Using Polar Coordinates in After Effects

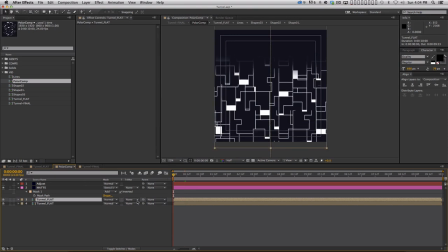(32:47)
I'm gonna duplicate it, and I'm actually gonna make it a 3D layer, and then I'm gonna push it backwards in Z. So let's push it backwards like a thousand. Now since I did that, I need to adjust the initial Y position,
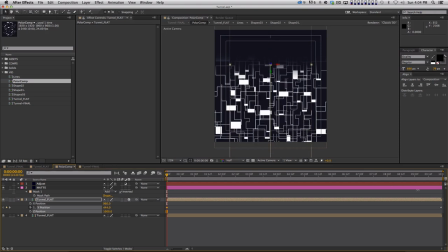(33:07)
but you can see that it moves slower than the layer in front of it because it's further back in space. Just a very quick and dirty little way to do this, and I'm gonna make the opacity 50%.
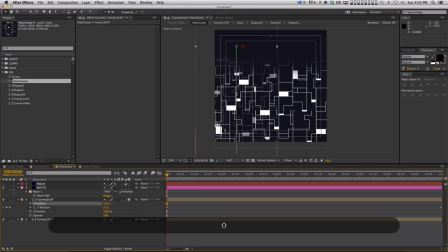(33:24)
I'm also gonna scoot this thing over, and I'm gonna make it a different color so I can differentiate, and then I'm gonna duplicate it and scoot this over so now it'll fill the entire frame.
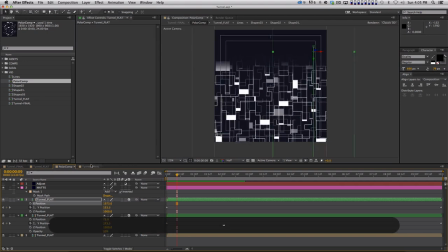(33:39)
So now we've got one layer of parallax just by doing that, and if we look, I need to turn my adjustment layer back on,
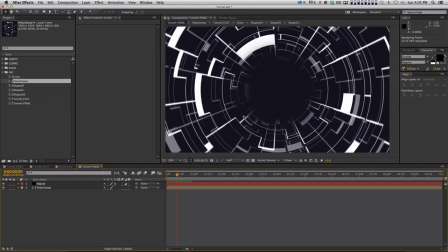(33:47)
pop over here, and just by doing that, you can see that it's given the tunnel a lot more of a 3D look.
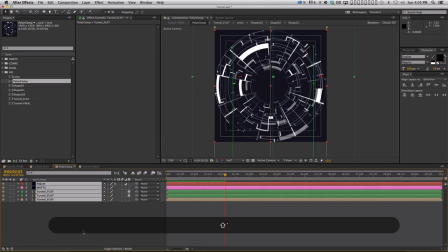(33:57)
Cool. Another thing that really, really helped with the tunnel kind of feel of this was having
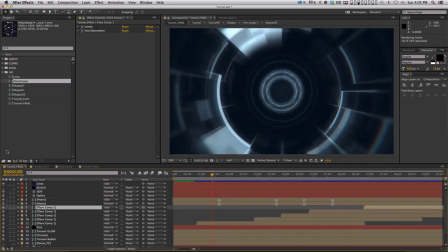(34:05)
it rotate a little bit, which that was really easy to do.
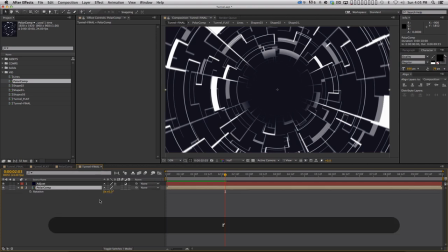(34:11)
You could actually just rotate this comp.
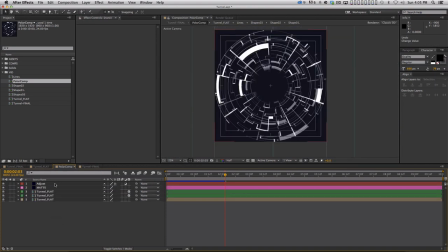(34:15)
The way I did it was I actually used another effect on my adjustment layer, I used distort transform, and then I put an expression on the rotation to just keep it rotating. That's a very common expression I use all the time.
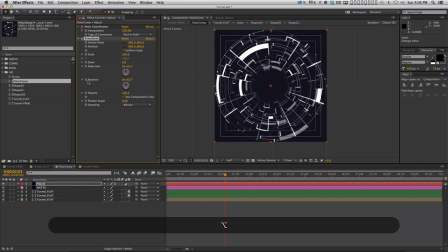(34:33)
What you do is you hold the option key and you click the stopwatch for rotation, you can see it turns red. So now I can type in an expression and the expression is just time, times, and then whatever number I want. So let's try time times 50, and I'll do a quick RAM preview.
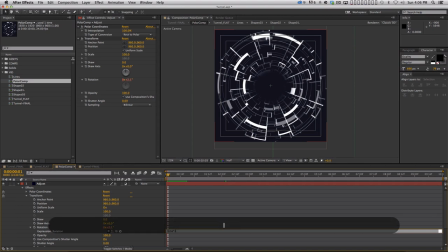(34:51)
And that feels way too fast, so why don't we do time times 15, and that's better.
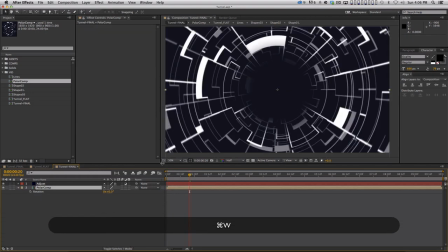(35:00)
So now if we go to the final,
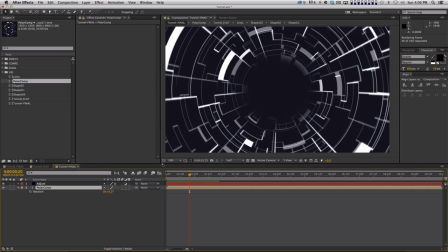(35:03)
we have this nice kind of, you know, we're drifting towards the tunnel and it's coming at us and it's really neat looking, everything's cool.
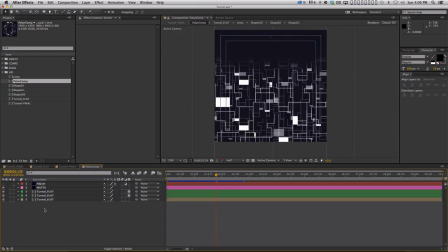(35:14)
And then just to make it a little bit neater, why don't we turn this off and why don't we do one more layer of parallax. So let's duplicate this, make it a different color. Let's push this one back to 2000. And pop over here,
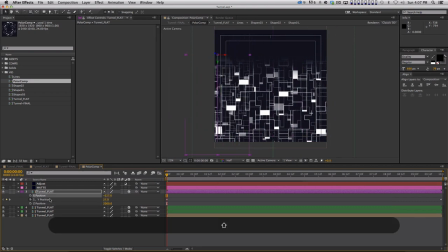(35:31)
push this over and let's see how fast that's moving. and let's make the opacity different too. Let's make this 20%. Alright, and then change
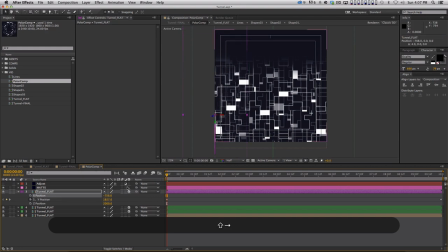(35:47)
the Y position a little bit so it moves a lot slower. There we go. Cool. Alright, so then I'll just duplicate that. Push this over like so. You can see I'm being very, very imprecise with this,
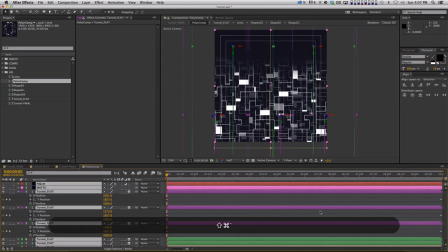(36:06)
but because it's so busy now, we've got so much going on, it actually works okay.
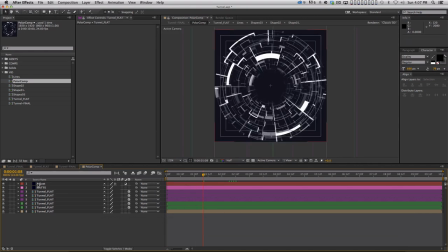(36:13)
Cool, so we've got that, and if we turn our adjustment layer back on, and go back to the final comp,
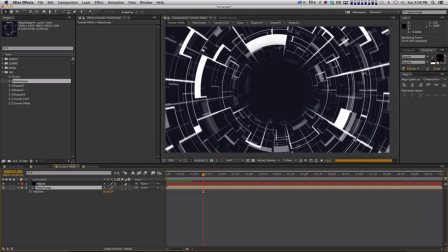(36:19)
now you're getting something with a ton of complexity, and a few layers of parallax, and you're really getting that 3D tunnel feel to it.
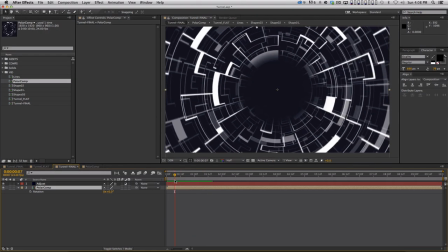(36:31)
Okay, so now looking at this, right, one of the things that jumps out at me is that everything feels really, really chunky.
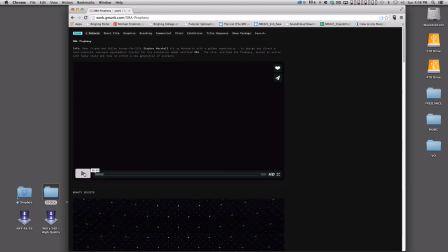(36:39)
And that's not what I was going for. One of the things I love about Gmonk's stuff is that he's not afraid to make stuff very thin.
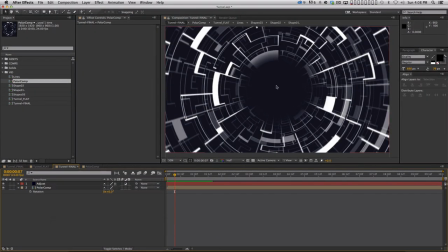(36:48)
Okay, so let's try to do that. The great thing about this is the way we have it set up, it's all done in After Effects.